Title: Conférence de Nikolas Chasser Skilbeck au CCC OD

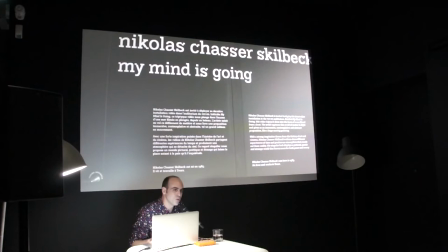Donc, c'est vraiment une vidéo de captation, donc qui c'est plus un document qu'autre chose.
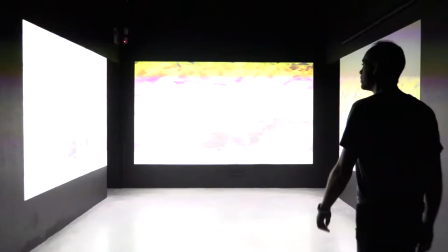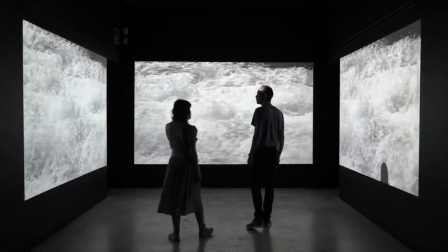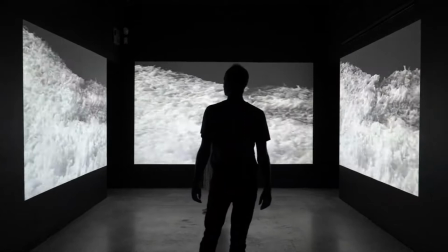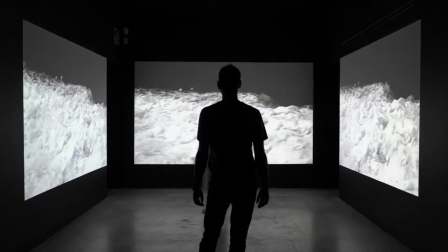Comme je disais,
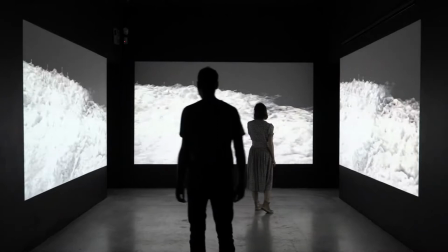il s'agit aussi, avant tout pour moi, d'un travail sur le flux,
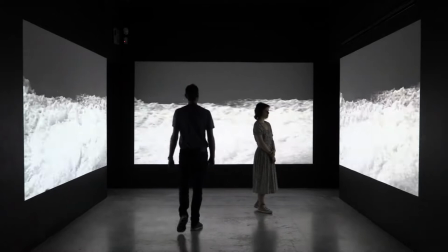flux des images, flux de la pensée, et flux des images d'aujourd'hui surtout.
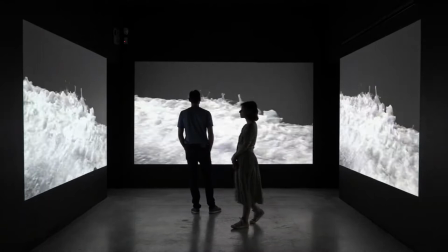Et ce qui est intéressant, c'est qu'on peut parfois perdre pied devant cette pièce,
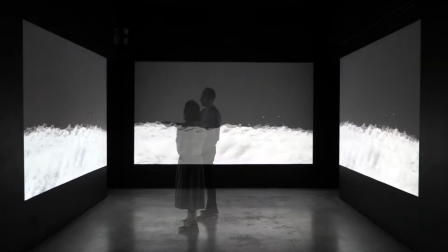quand on était face à l'eau, au mouvement et devant cette vitesse.
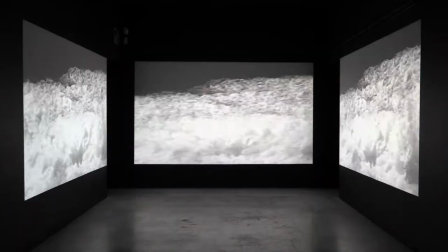Mais on peut aussi entrer dans un état contemplatif et à un moment donné baigner dedans. Et chose assez intéressante,
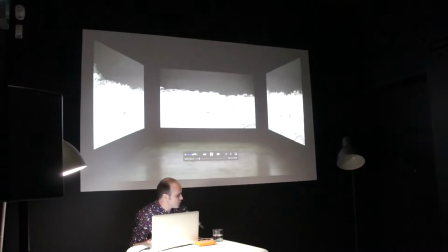on se retrouvait vraiment sous le niveau de l'eau quelque part, donc il y avait quelque chose d'autant plus immersif.
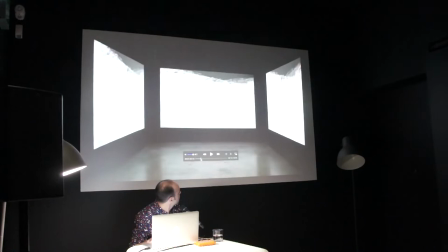Je vais avancer un petit peu pour vous montrer les couleurs différentes.
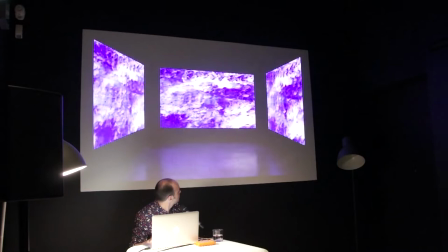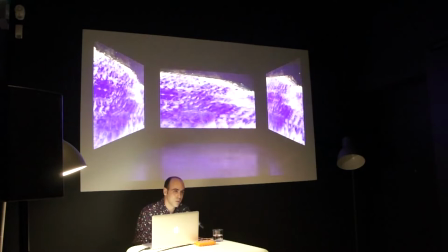Et donc quand je parlais de peinture, comme vous pouvez le voir, il s'agissait vraiment plutôt de peinture, d'une peinture plutôt abstraite quelque part.
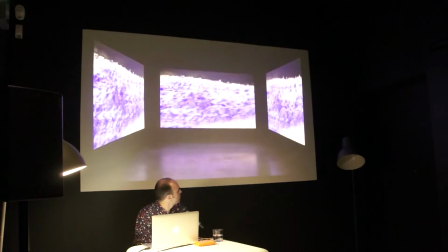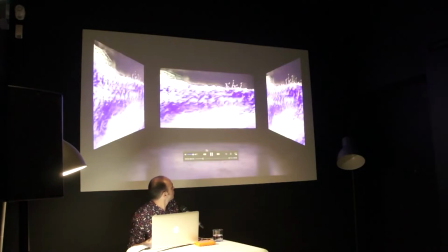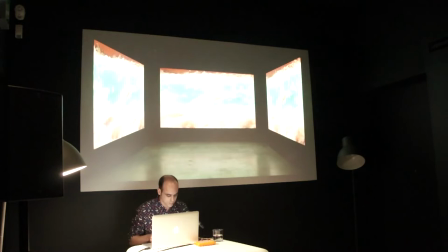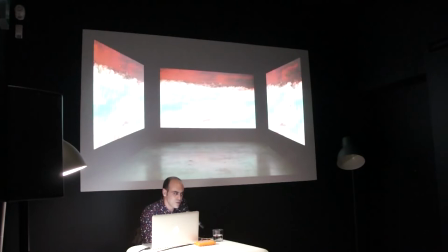My mind is going, en anglais, ça peut vouloir dire plusieurs choses,
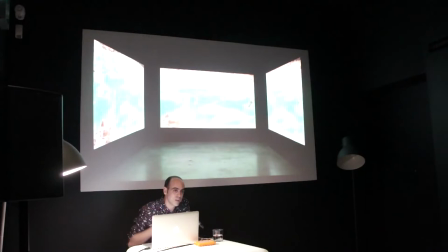parce que ça veut dire mon esprit s'en va, quelque part, et ça peut aussi vouloir dire, si on dit my mind is going at 100 miles an hour,
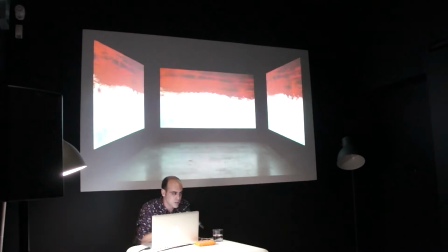ça veut dire mon esprit va à 100 000 km à l'heure, par exemple. Donc il y avait aussi cette dualité dans le titre que j'ai emprunté aussi à un moment iconique du film 2001, l'Odyssée de l'espace,
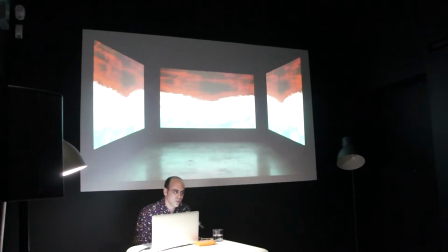où l'ordinateur HAL se fait retirer sa mémoire et va, dans ses dernières paroles censées, dire « Dave, my mind is going, I can feel it, I can feel it ».
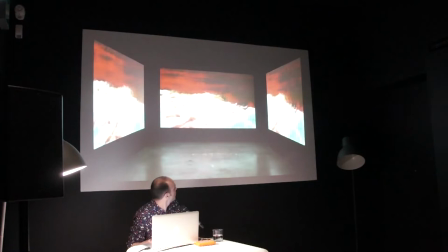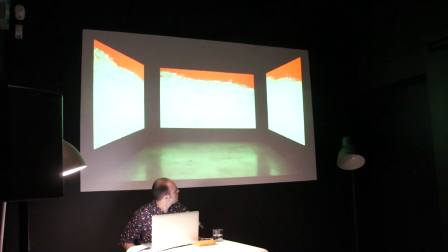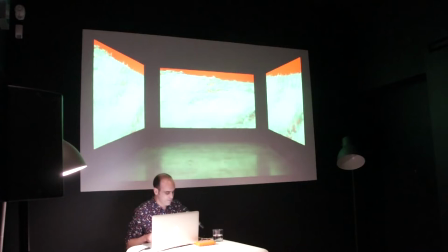Quelques jours avant le vernissage de cette exposition, Alain m'a proposé de réaliser une résidence en Égypte,
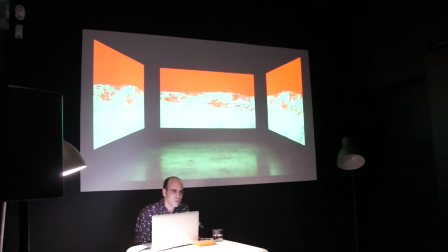de me confronter à des nouveaux paysages, d'aller filmer dans le désert, et évidemment j'ai tout de suite accepté. C'est toujours extrêmement intéressant comme expérience en tant qu'artiste. Donc, juste vous dire quelques mots rapidement sur ce que c'est qu'une résidence d'artiste.
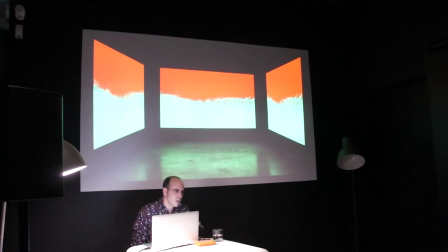C'est un temps de recherche, le plus souvent, qui peut se dérouler autant dans une entreprise, dans une institution,
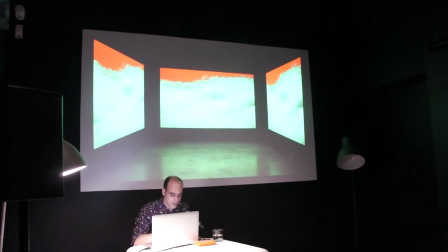ça peut être dans une école, ça peut être dans une ville.